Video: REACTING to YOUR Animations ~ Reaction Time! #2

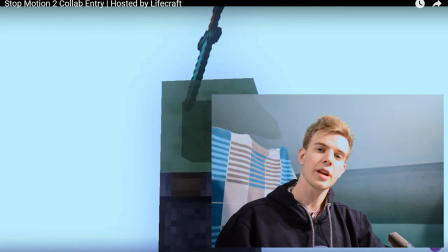Well, the moves themselves, they look pretty nice, especially, I like the stop motion.
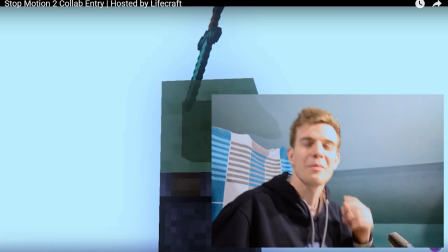There's something very appealing about the kind of moves, like the stop motion technique. But I am bothered by the camera.
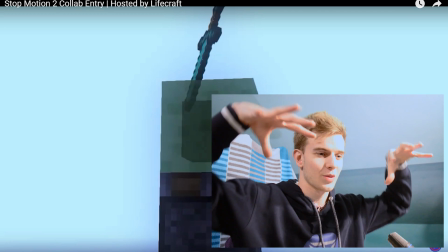The camera could be done better. Like, the first shot was kind of hiding everything from us.
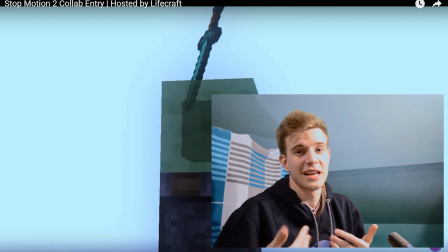Like, it makes the entire scene feel enclosed, unless this is the effect you wanted, but no, not a fan.
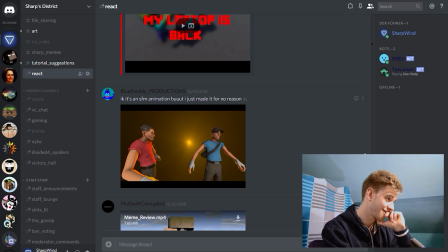Look at this dude. Wait till you see the...
Oh, no, this guy sent me a file. I just like the soundtrack. You saw the previous video, you saw me laughing at this. I know you.
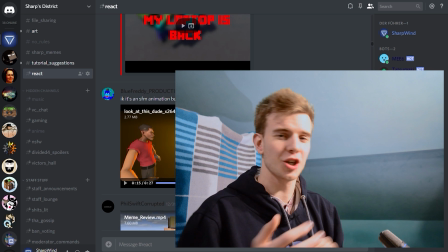I mean, it's made to look derpy. I'm not sure if all of this was made on purpose.
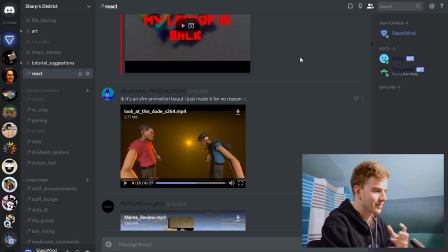I don't know where exactly the limit is, so derpy ones, kinda don't know what to say about those.
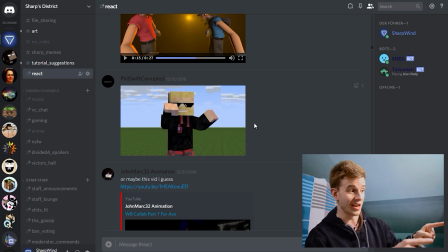Meme review. Bruh, nice. 5 seconds of stillness.
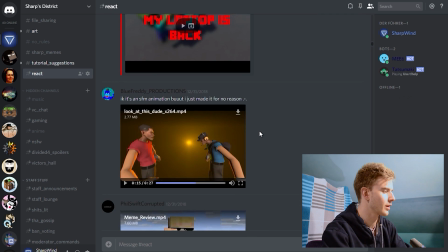Hey, bruh, you sent me two. You can only send one. I know. I remember this name.
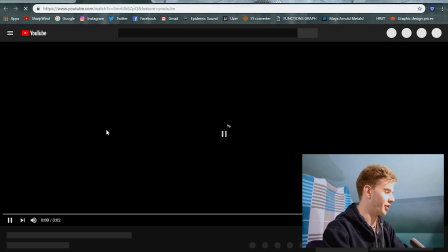I saw it before. Shed, the dab animation. Get ready, boys. The dab is back in 2019.
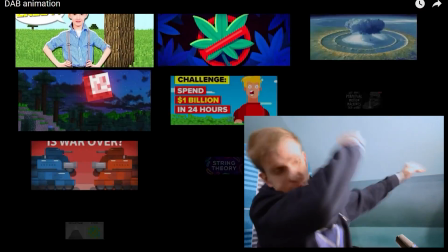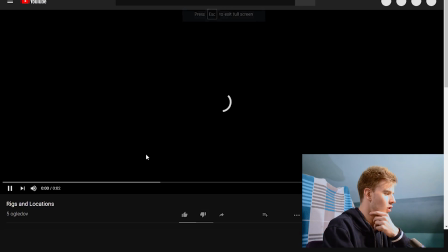Don't try this at home. The Black Lotus. Oh, I like the Avatar reference.
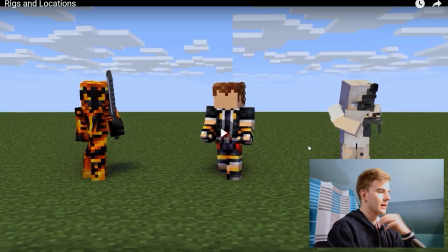Okay, it is pretty short. I like the way that this guy's particles start, like explosion and slowly starts burning.
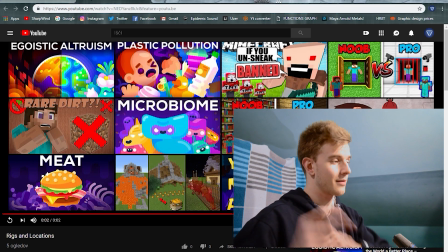I like that. That's a nice touch. Linear and there's no overlap. But I like the way the particles start.
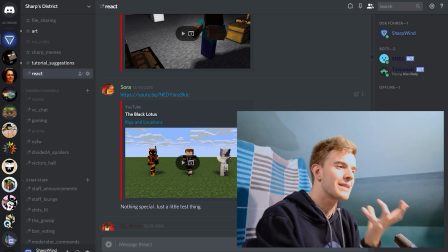That was it's those small things that make the animation nice. Slank survival.
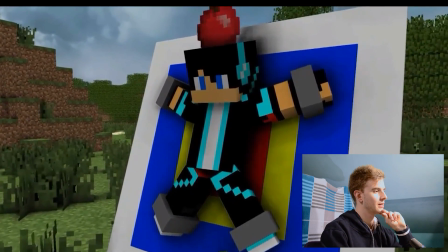Okay, what's with the frame rate? Is it meant to be like this? The grass is
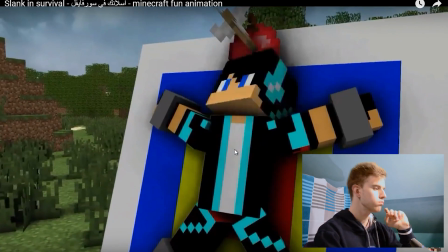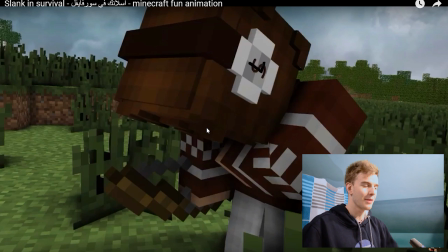I'll give you A for content. The content is pretty okay, but the animation itself, again, overlapping action, idle movement.
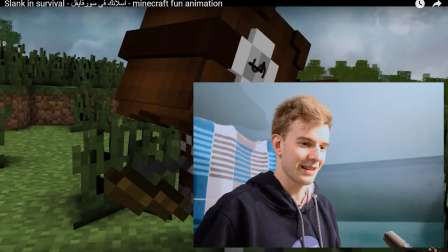A lot of people don't really do that. That's important. You should move him all the time.
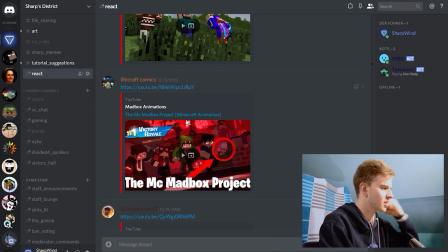Movement is precious. Movement is constant. Oh, life. Remember the last one?
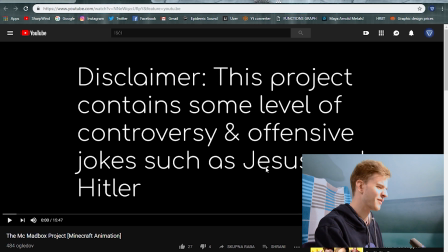MC Mad Dog, this is 15 minutes long, I'm not gonna watch.
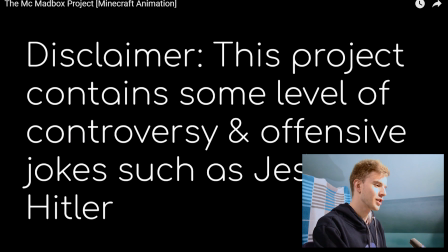This project contains some level of controversy and offensive jokes such as Jesus and Hitler. Okay, I love YouTube as much as YouTube loves me, so let's just skip that for my sake.
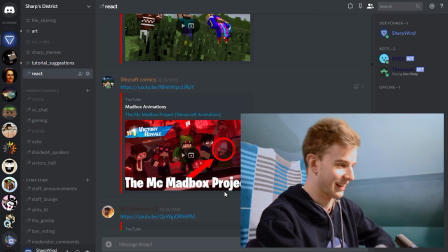And I'll give you my personal opinion later on in direct messages. I really don't want to get into this.
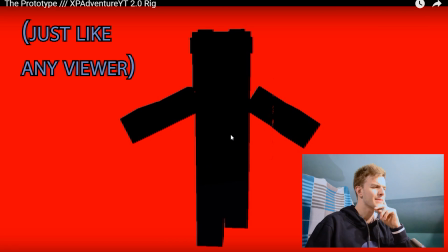Okay, I can base my opinion in the first 10 seconds of the animation.
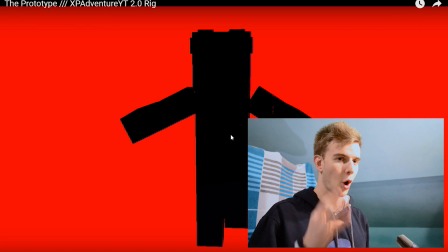I can see the character is very still, only one body part is moving, which is not realistic.
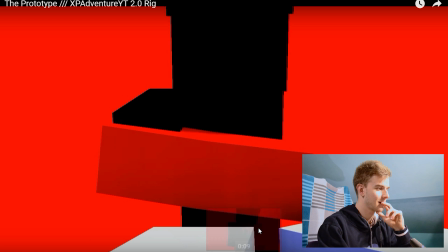Move them. I'm basically giving the same tips to everyone right here. Idle motion and multiple body parts and overlapping action.
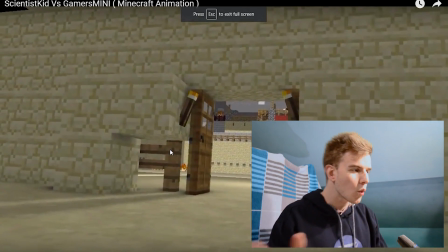Those three are consistent if you want nice movements. Okay, the walking animation is kind of stiff.
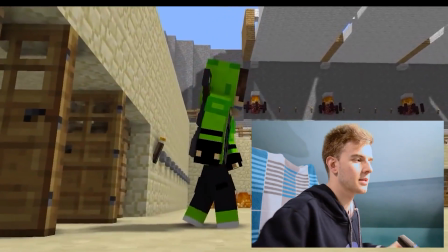Always doing the same, and it's... You know what I mean? Try this.
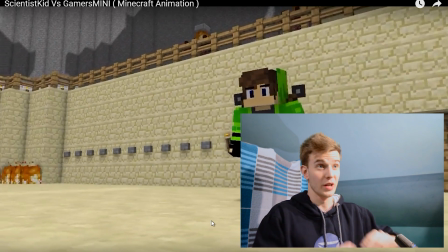Imagine you're watching some DreamWorks movie, like those really professional animated, and imagine you see this walking cycle in there.
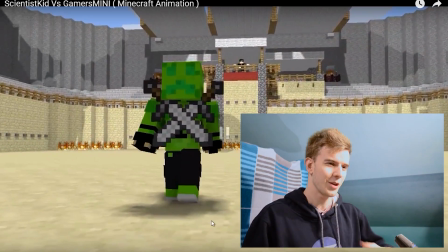Something's not right, right? Like, you can tell there's something missing. Troubleshoot what it is. I mean, this looks pretty stiff. Maybe they can move left and right a bit. Make it a bit faster, uplifting, more bounce to it to make it more happy,
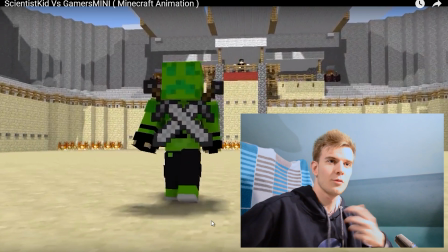or make it slow and left and right to make it more like he's anticipating some action or something.
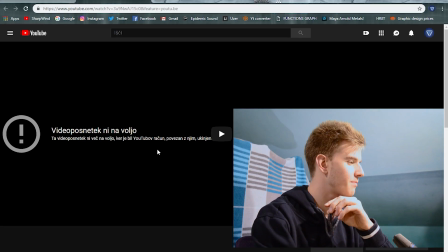Like, give him some personality. 9,000 plus. This video has been removed.
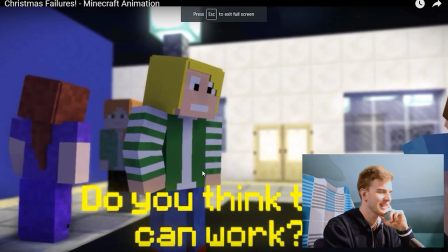Lord Huzzah. Isn't it a bit late for Christmas? I don't like text on screen.
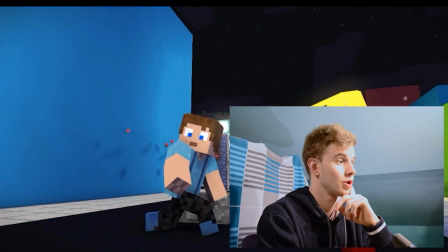It makes me... Oh, it's intense. Shoot.
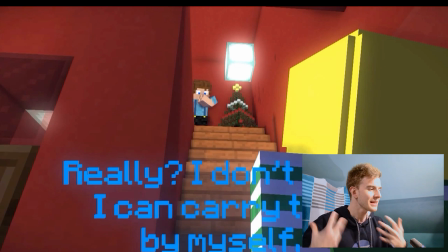Add more motion to it and make things happen faster. Like, the explanations are kind of slow.
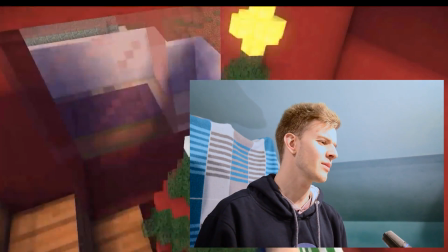I mean, I get this because not the Christmas tree. See, that's where I don't like it anymore.
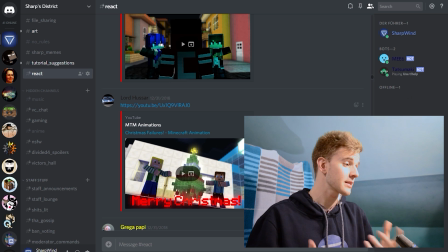Poor Christmas tree. The actions were too slow. It's considerable since you have to read the text, but everything is too slow.
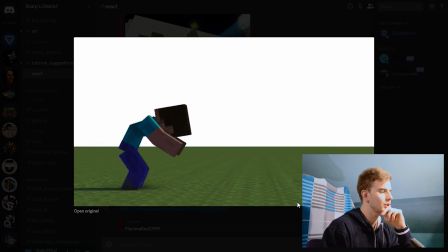Make the tempo faster. Someone didn't do nice arcs as I told them to.
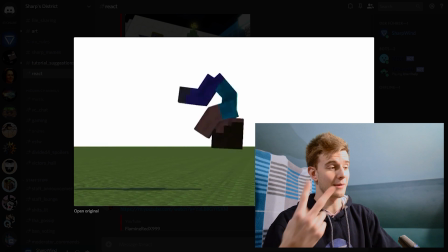You need to layer the motion, two timelines, one for horizontal, one for vertical.